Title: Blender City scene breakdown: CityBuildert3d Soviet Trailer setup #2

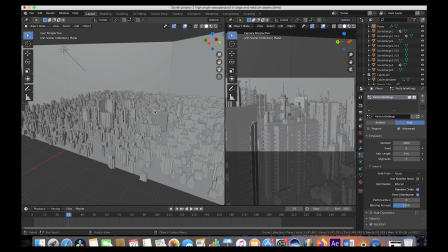3:32 But that's pretty much the process I go through when I'm creating a lot of these shots is I place the specific buildings that I want in my shot first that are generally those bigger assets closer to the camera and then i start filling in the space in the background or by the ground
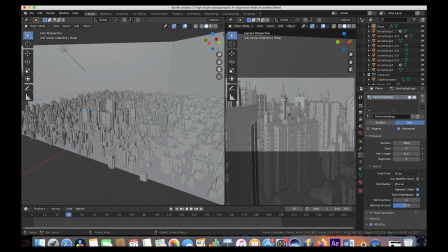3:45 with a particle system that's distributing a collection of the smaller assets along the ground and the background of the scene so that's what we've done here i'll go ahead and disable the particle view setting here really quick because that can as you can see here slow down the viewing of the scene here
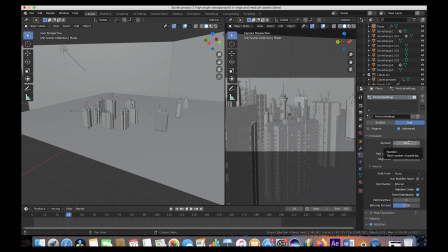4:00 as you can see we distributed 3 000 different assets across the ground plane here so it can take a toll on your computer depending on what you're
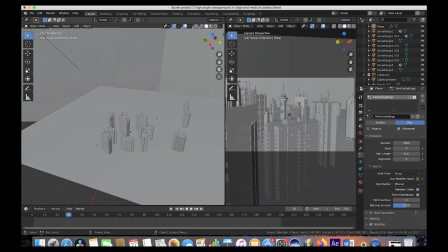4:07 working with and my computer isn't particularly fast so but anyways that's essentially what we did for the buildings in our scene here we've also for the
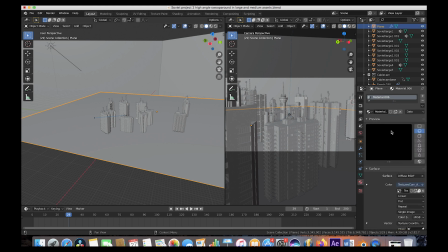4:15 ground plane we've created a material like we did in the last scene setup that is just a darker material so that the environment would be a little bit more
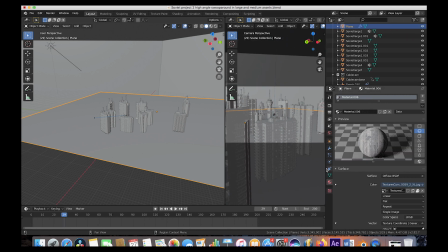4:22 realistic to a real city as you can see here we've actually used a texture for this specific example we've used a damaged asphalt texture
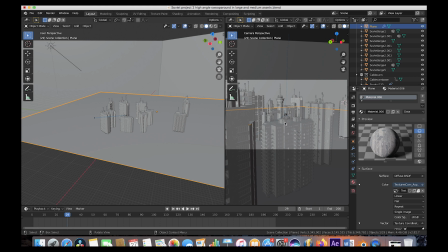4:30 that we just kind of projected onto the plane here to make sure that light doesn't reflect too much from below the city once the sun and the sky kind of hits it and bounces around in the scene to create an environment more similar to what you would see in an actual city.
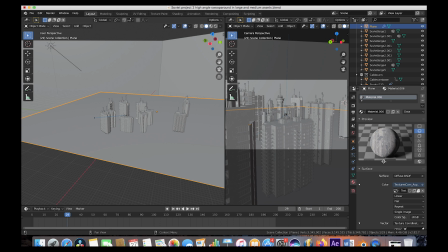4:43 So just a little trick there. Like in the last video, we're just making the ground a darker material so that the light doesn't bounce around quite as much.
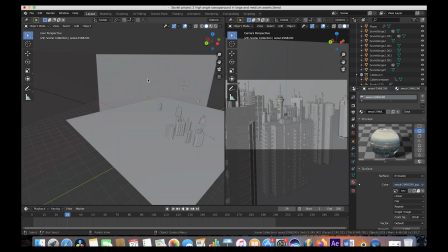4:50 As far as the rest of the scene setups here in the background, we have a few plates of Seoul, South Korea here.
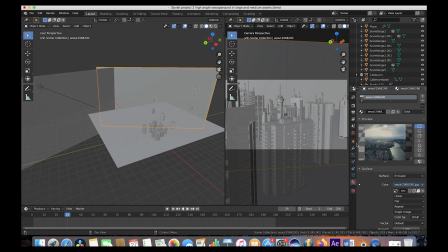4:55 As you can see here in our preview panel, it's just an image of the skyline in that city.
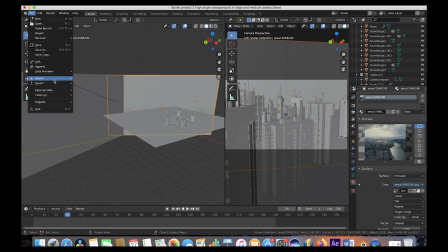5:00 And again, I've just used the images as planes import option here to import that image to our scene. And then I've turned the material into an emission material so that it's just a background image emitting the light of that picture.
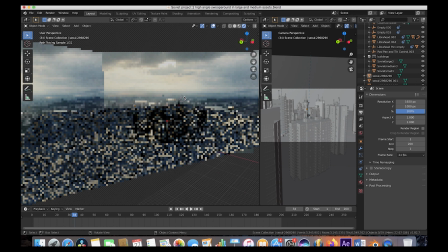5:12 And because our camera is rotating around the scene a lot more, I've just duplicated that same background and just put it over here as well.
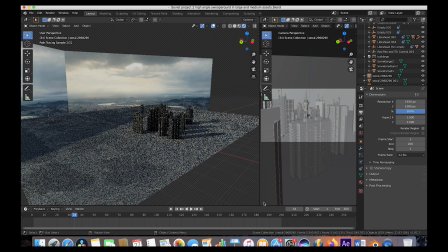5:18 And if we go through and pan through the scene here, you can see where the seam actually ends up.
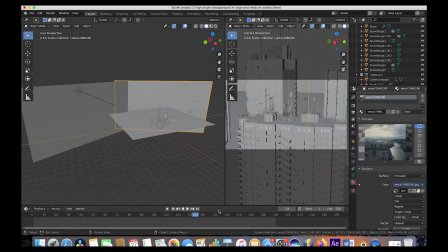5:23 And I just tried to stitch that together as best I could so that the background was fairly seamless. But that's essentially what we did for the background. We tried to use the part of that projection that was more sky and less city because of the perspective of the shot.
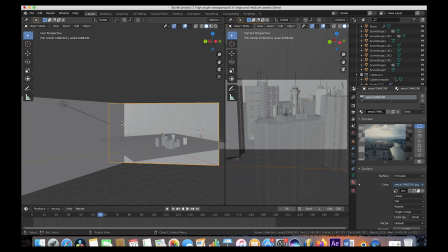5:36 And for the rest of the lighting scene setup, we've added a sun to sidelight the environment. We've warmed it up a little bit here in the lighting tab and increased the strength to 2.1 to kind of match the background plate of the photograph of Seoul.
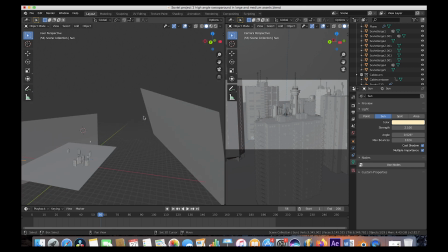5:49 And then on the side here to create some ambient reflections, we've actually duplicated that background city photo one more time to kind of
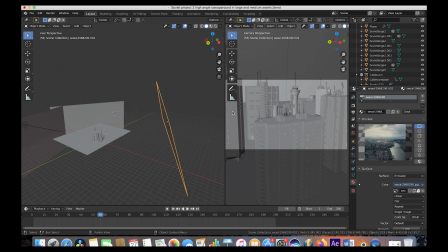5:58 emit light from the camera to create some more realistic reflections on the city itself. You could also use an HDRI of the city to be even more realistic but sometimes in my experience it's nice to specifically place lighting planes to kind of create some interesting looking specular reflections on your scene.
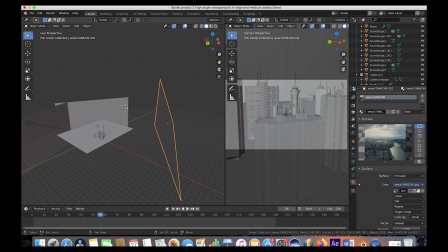6:15 So that's all this foreground plane is. It's just essentially that background plane that we've used to create some lighting reflections on the rest of the city when we render it. Other than that we've also for our world panel here just created a basic sky, played around with the turbidity settings a bit and left the strength at one to create that ambient lighting and again for our
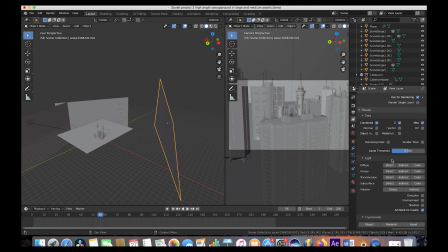6:34 composite we've chosen to export a mist pass as well as ambient occlusion and our combined beauty pass and again like I showed in the last video to export those you would just go to the compositing tab once you have them selected in the layer properties
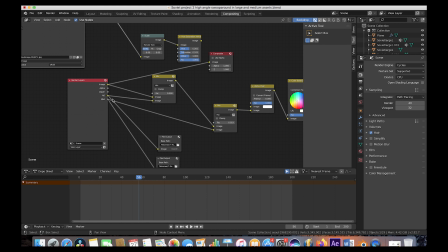6:47 panel you would just choose to export your image to the composite and then your ambient occlusion to one file output of your choice and then your mispass to another file output of your choice and then you can seamlessly composite all of those different files together in whatever compositor you choose and
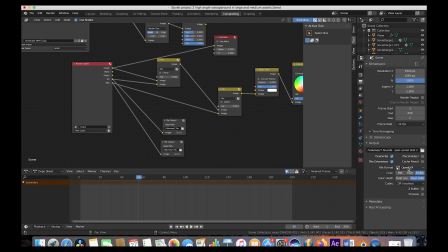7:02 yeah that's pretty much it inside of blender we exported the animation in an open exr file format at 1080p resolutions with around 40 samples and then
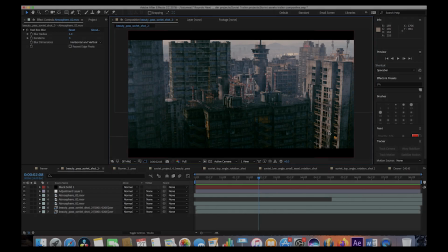7:11 we moved to compositing our elements together all right guys here we are inside of after effects where we did our compositing again we
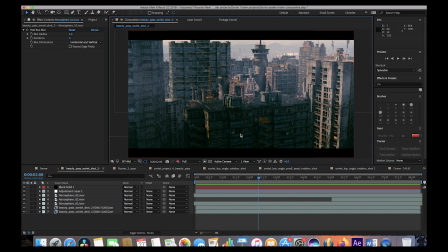7:17 have a super simple compositing process here but i'll go ahead and play through the final composite before we go through it layer by layer here.
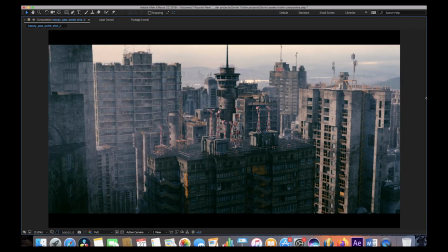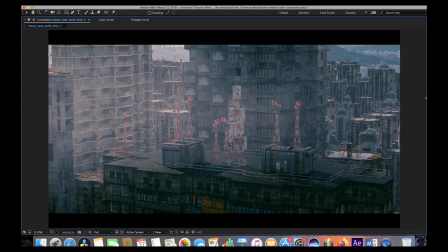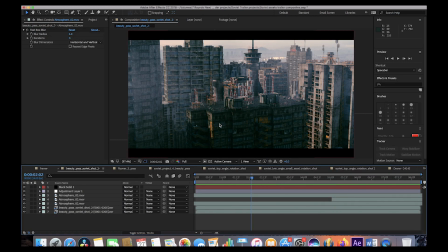7:34 All right so pretty cinematic shot here and super simple setup here guys. Now let's go ahead and go through the process here.
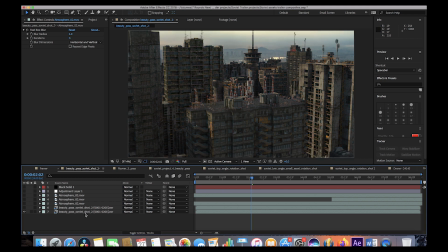7:41 So the first layer of our composite here is just our basic beauty pass of the scene here. Nothing too complicated just the straight export from blender with color and lighting applied to it.
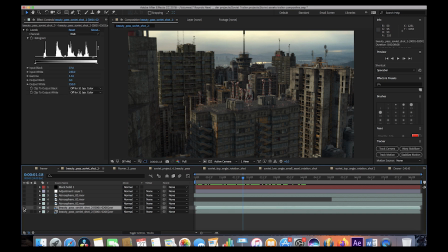7:50 The next layer that we added after that was of course our mist pass and as you can see here when we add it it's adding that mist in a very procedural way once again,
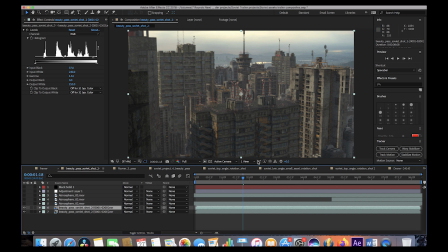7:59 creating more thick of a mist in the background here in comparison to the foreground. And as you can see, when we enable it by itself,
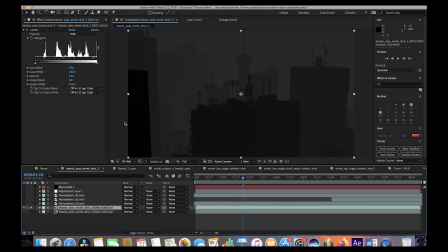8:05 you can see that it's more misty in the background and almost no mist in the foreground here by our building right next to the camera. And again, that's going to add that procedural mist that just adds a lot of depth to your shot.
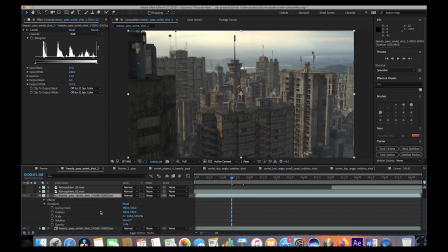8:17 And once again, I just use the opacity settings of this mist pass layer to kind of control the amount of mist that we add to our scene. It's just a matter of taste of how much mist you want added it's also important to think about how much mist would be in your environment given the
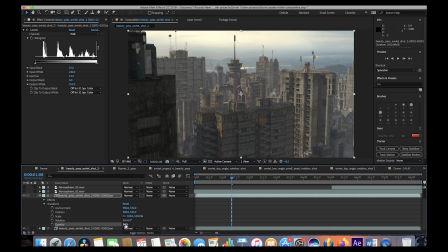8:32 background and the lighting that you choose for it so for example if your environment is super sunny and it's a bright sunny day you're probably not going to have as much mist so it might look a little bit uncanny to add a lot of mist to your scene but if it's a cloudy day maybe it's a cloudy morning where the sun hasn't come up yet and that's the environment you're going for and you haven't added those sun
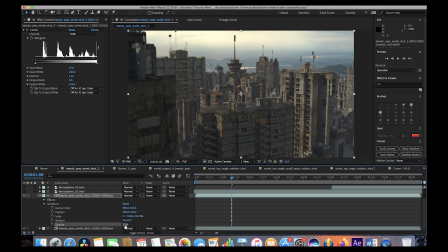8:51 rays hitting everything you can dial up the mist quite a bit more and still get a pretty realistic result. But again, one of my favorite passes to play around with to create some depth. I just left the opacity of this one, I think at 16%. And as you can see, it's just adding a little bit of depth to the scene fairly well.
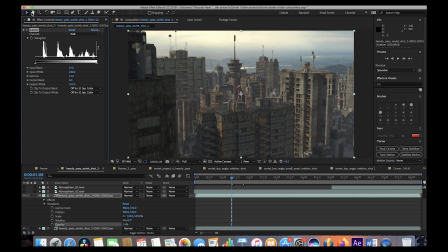9:09 I've also added a levels color correction effect to the mist pass in order to isolate some of the layers a little bit more.
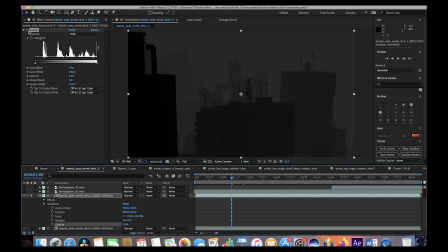9:15 As you can see here, if we isolate it and turn on and off the levels, I've just kind of played with the data within the mist pass layer to get a little bit less of a variation between the foreground and the background here. It's a pretty subtle difference but just keep in mind that all these different passes that you're using are just image data that you can use
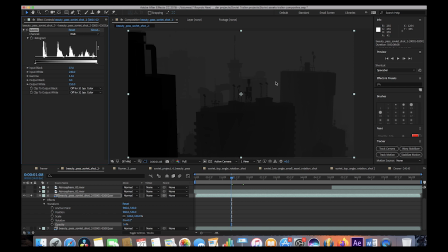9:33 to play around with in your final composite so feel free to play around with that data in order to get different results.
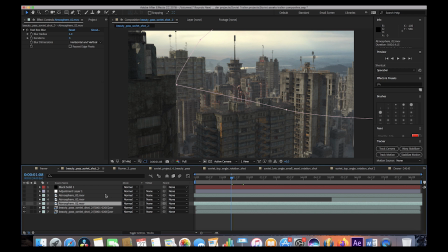9:39 Alright so the next three layers that we added are just some basic live action atmosphere elements.
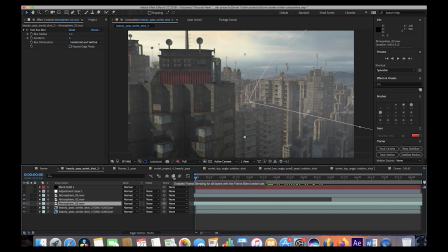9:44 All I've done here as you can see if we just turn them on all I've done here as you can see is I've just masked out some of the atmospheres
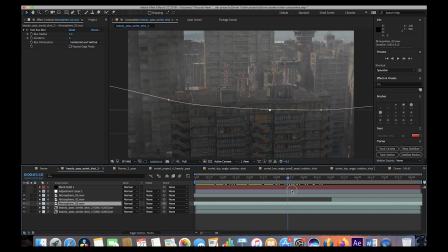9:50 and just animated them going from right to left going by the camera to create a greater sense of movement from left to right and in my opinion adding some live-action elements like this is what really brings your shots together so that's what we did here and I've just duplicated
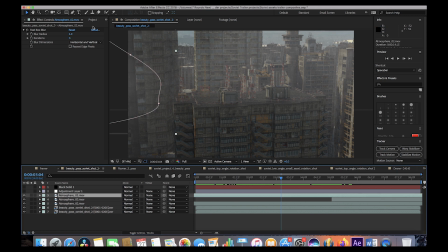10:04 the same atmosphere pass three times and I added a little bit of blur to each one just because the resolution of these elements wasn't that good and since they're gonna be so close to the camera if we blur them a little bit and our focus point is by the building here in the center of our scene it's not going to be really noticeable and in my opinion it ended up looking pretty good so I decided to go for
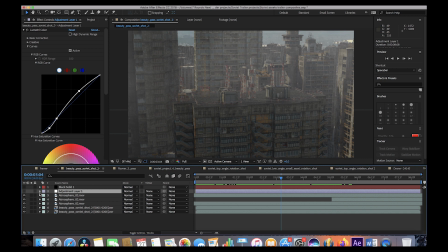10:22 it. Anyways the final two layers in our After Effects composite was of course our adjustment layer with our color correction and a basic letterbox to get that widescreen look.
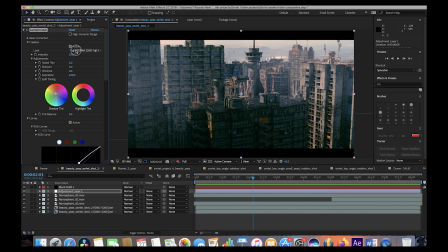10:31 As you can see here under the creative tab under Lumetri Color it's just a Fujifilm look 250D by Adobe which kind of boosts the contrast adds a little bit of blue and green to the shadows and creates a pretty cinematic look in my opinion and I've also just played around with the curve
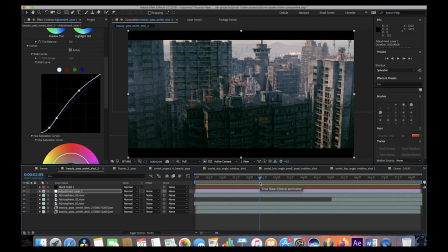10:46 settings as well just to highlight different portions of the image anyways guys that's it for this scene and compositing breakdown i hope it was
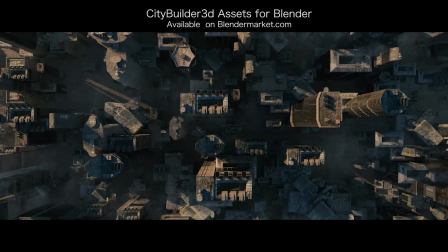10:53 helpful as always feel free to leave any comments if you have any questions or suggestions in the comment section below i'll be releasing the next four scene and compositing
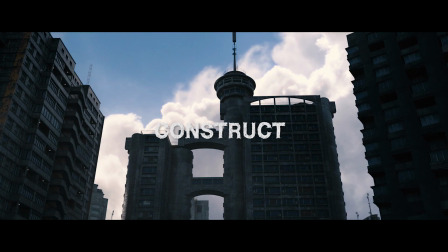11:00 breakdowns of the new shots in our city builder 3d asset-based add-on trailer very soon so stay tuned for those all of these shots
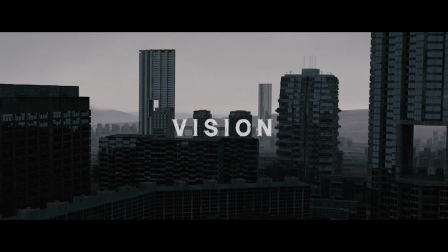11:06 in the trailer are super similar conceptually so keep that in mind but we will be releasing more of them in the future if you're interested so stay tuned
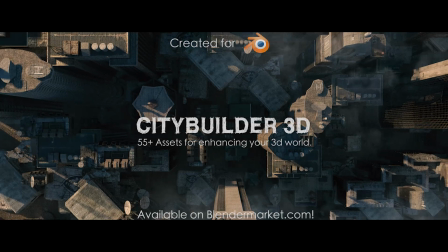11:13 and i'll see you guys next time